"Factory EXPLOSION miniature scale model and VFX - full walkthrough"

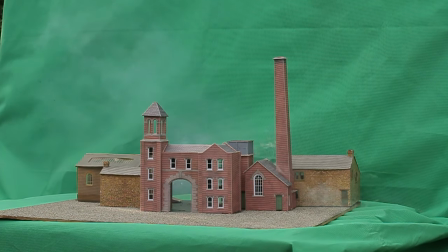241s
So these were powder-based, they weren't liquid-based or anything like that, because that was the safest method to use for this test, and of course we also had measures like a fire extinguisher standing by.
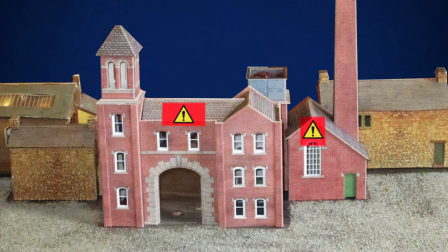250s
We planted our two main explosives, one under the roof and one next to the factory chimney, and we kept a third one in reserve just around the corner from the doorway.
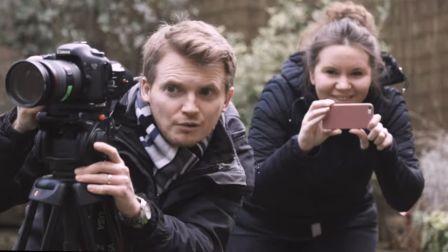257s
So then we set off our charges one by one. First was the chimney,
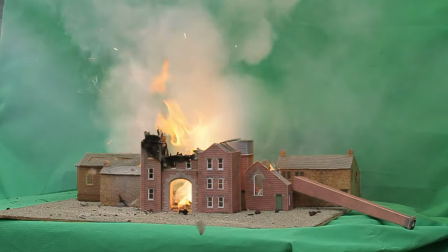263s
then it was the one under the roof, and then finally the third one, which sent some fire through the doorway.
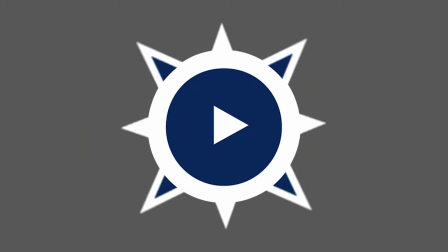272s
Then we were done, and it was time to begin editing. So we built this shot in Adobe After Effects, and because the camera hadn't moved,
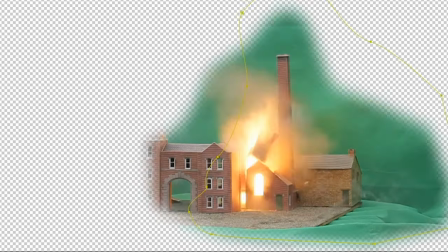280s
we could make a composite of all these best little moments to create the best possible version of the factory explosion.
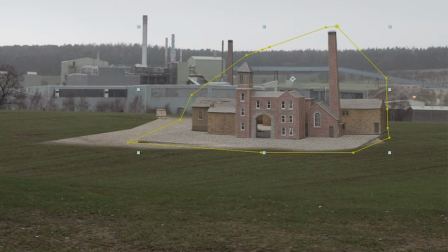286s
Next, we could remove the green screen using key light. This now meant our factory element could be added on top of the layer containing our background scenery.
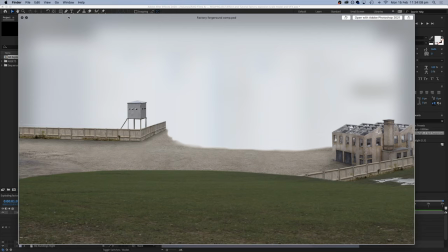293s
Then for the foreground, I actually built this in Photoshop out of various stock images of factory buildings and wasteland and gravel and that sort of thing. And because we had filmed the factory from a slightly higher height than we probably should have done, that's why we added the hill in the foreground so that it felt like you were looking down on the factory and that didn't feel so strange.
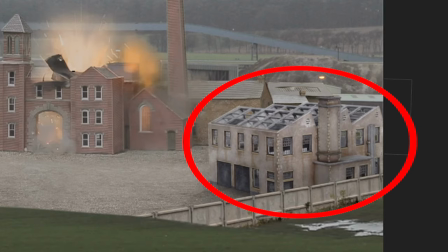310s
I deliberately put the building in the foreground where it is because when the chimney fell over, it bounced.
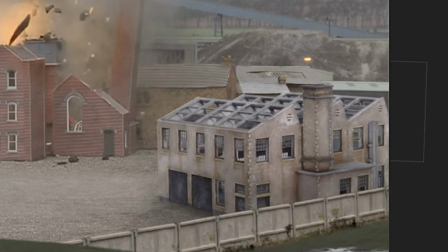315s
Now, of course, if it was a real heavy chimney, it wouldn't do that, so the building in front of it hides this.
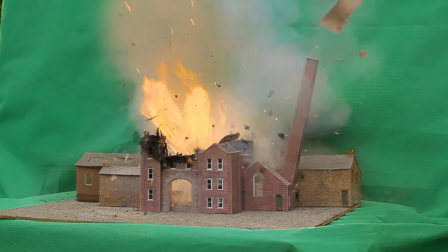321s
Now, when we began this test, we weren't sure how much of the real fire we would be able to use, and because the flame still looked way too big, because the model was, of course,
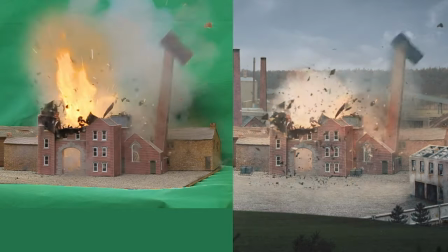329s
way too small, eventually we just decided to use the initial explosion as a real element, and then digital fire and smoke elements would take over.
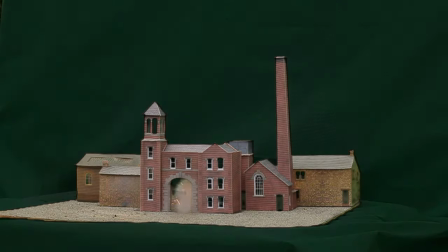336s
Because we'd filmed this on a green screen and all the smoke was going to be quite difficult to remove,
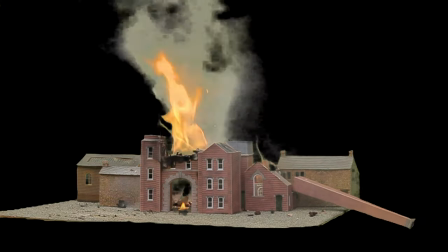340s
that also added to the decision to mainly use digital fire once the explosion had happened.
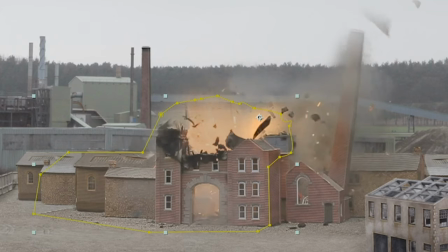345s
So we found the best way was to draw a mask around the fire just at the very beginning and then reduce that in size almost immediately. So we only see our real fire very briefly when the explosion happens and then the digital fire takes over.
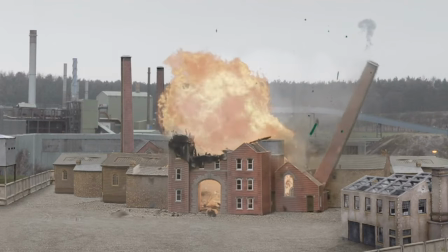357s
The fire and smoke elements we used were from various collections available online. These ones were from Production Crate and Video Copilot.
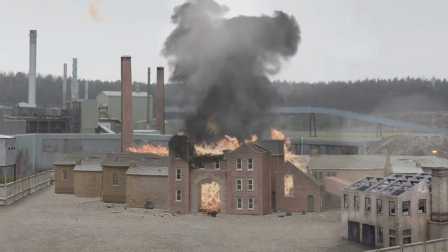364s
So we have a large fireball going up into the sky and then we also have a column of black smoke which has been added behind it.
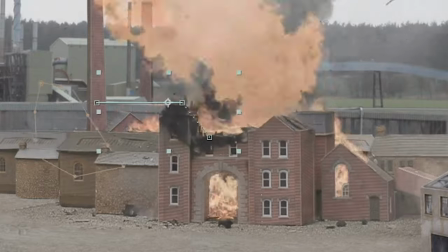369s
Then some more fire starts to spread along the factory roof slowly, out to the left and out to the right.
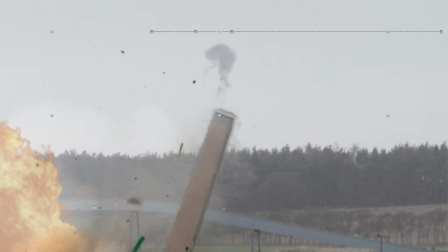374s
And there's also fire in the doorway that continues to burn. A fun one was adding a little smoke plume to the top of the chimney just as it gets knocked and it falls over.
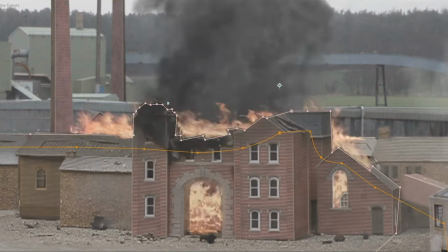382s
I also found a neat trick was to slowly darken all of the top of the factory roof as the fire continues to burn.
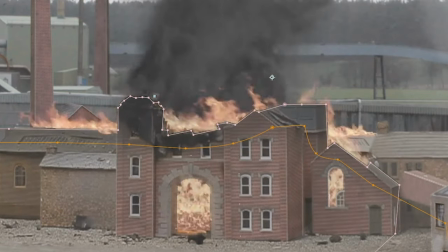388s
And it just looks like the fire is actually affecting the building and it hasn't just been slapped on top.
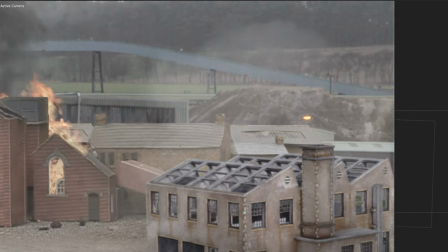392s
We have a big dust cloud added when the chimney lands, and also some foreground shockwave dust that comes towards the camera.
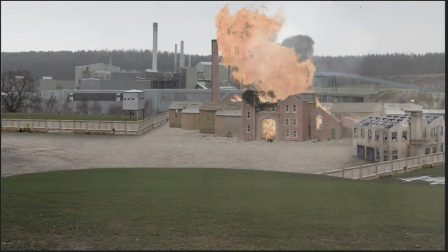399s
Then it was really a game of just trying to add any more elements and make it look like it was at a better scale.
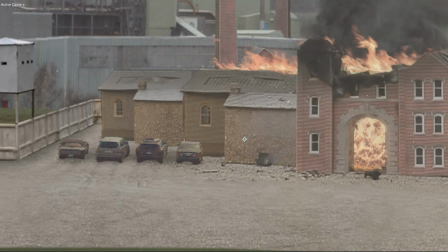404s
Like this row of parked cars, and that instantly made the factory look bigger, and some little barrels as an extra detail,
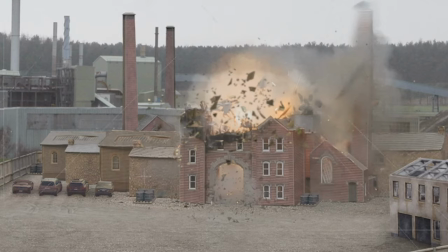410s
and then also some extra debris elements on top of the practical debris. Now, we were limited to quite a small area where the practical debris could fall,
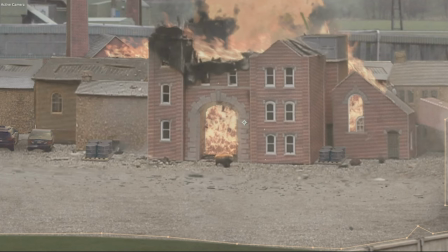417s
but now that we had digital debris, this could land on the areas that we had added, like the digital foreground.
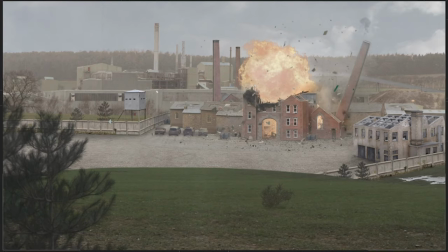423s
Then we could add some more trees and bushes just to fill out the frame a bit, and then some weather elements and some haze on top to make the factory look a little bit further away.
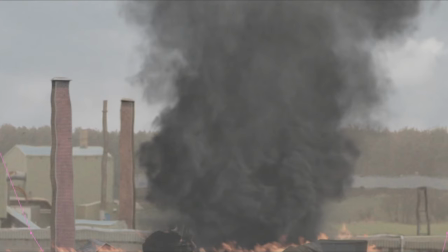431s
I also created what looks like a heat haze over the factory by using the turbulent displace effect.
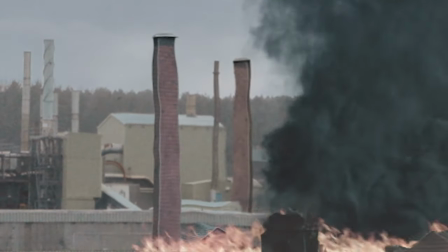436s
It can distort the image and make it look like you're seeing something through a patch of very hot air.
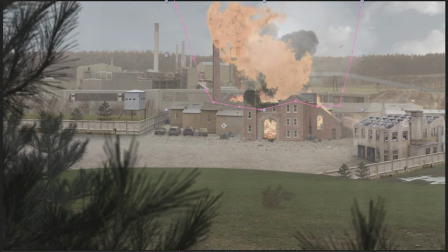440s
If you add this effect to an adjustment layer and then draw a mask around it, you can limit it to just one area.
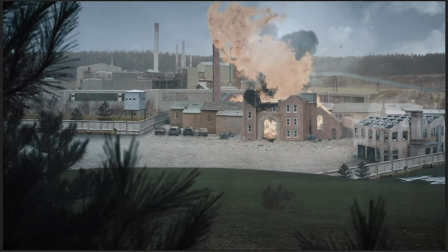445s
Then another adjustment layer with the Lumetri color effect added allowed me to do some color grading to the whole shot.
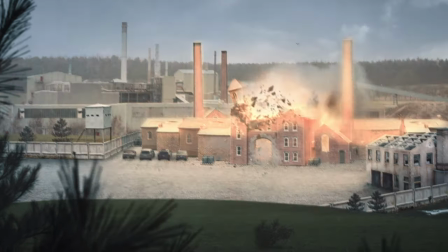451s
Finally, adding a camera move to this made the whole shot come alive and a bit of camera wobble using the wiggle effect.
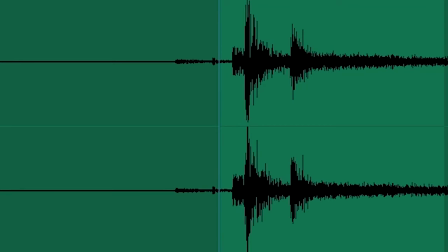457s
Then we built a soundscape using sound effects like a large oil and gas explosion, some burning fire underneath,
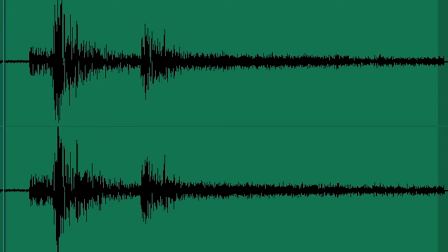463s
noises of debris landing, some dust and dirt landing, and an alarm going off to feel like there's been a really heavy tremor.
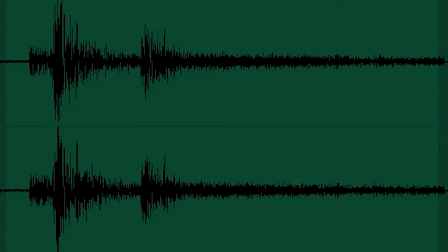469s
And then it was time to look back at the finished effect.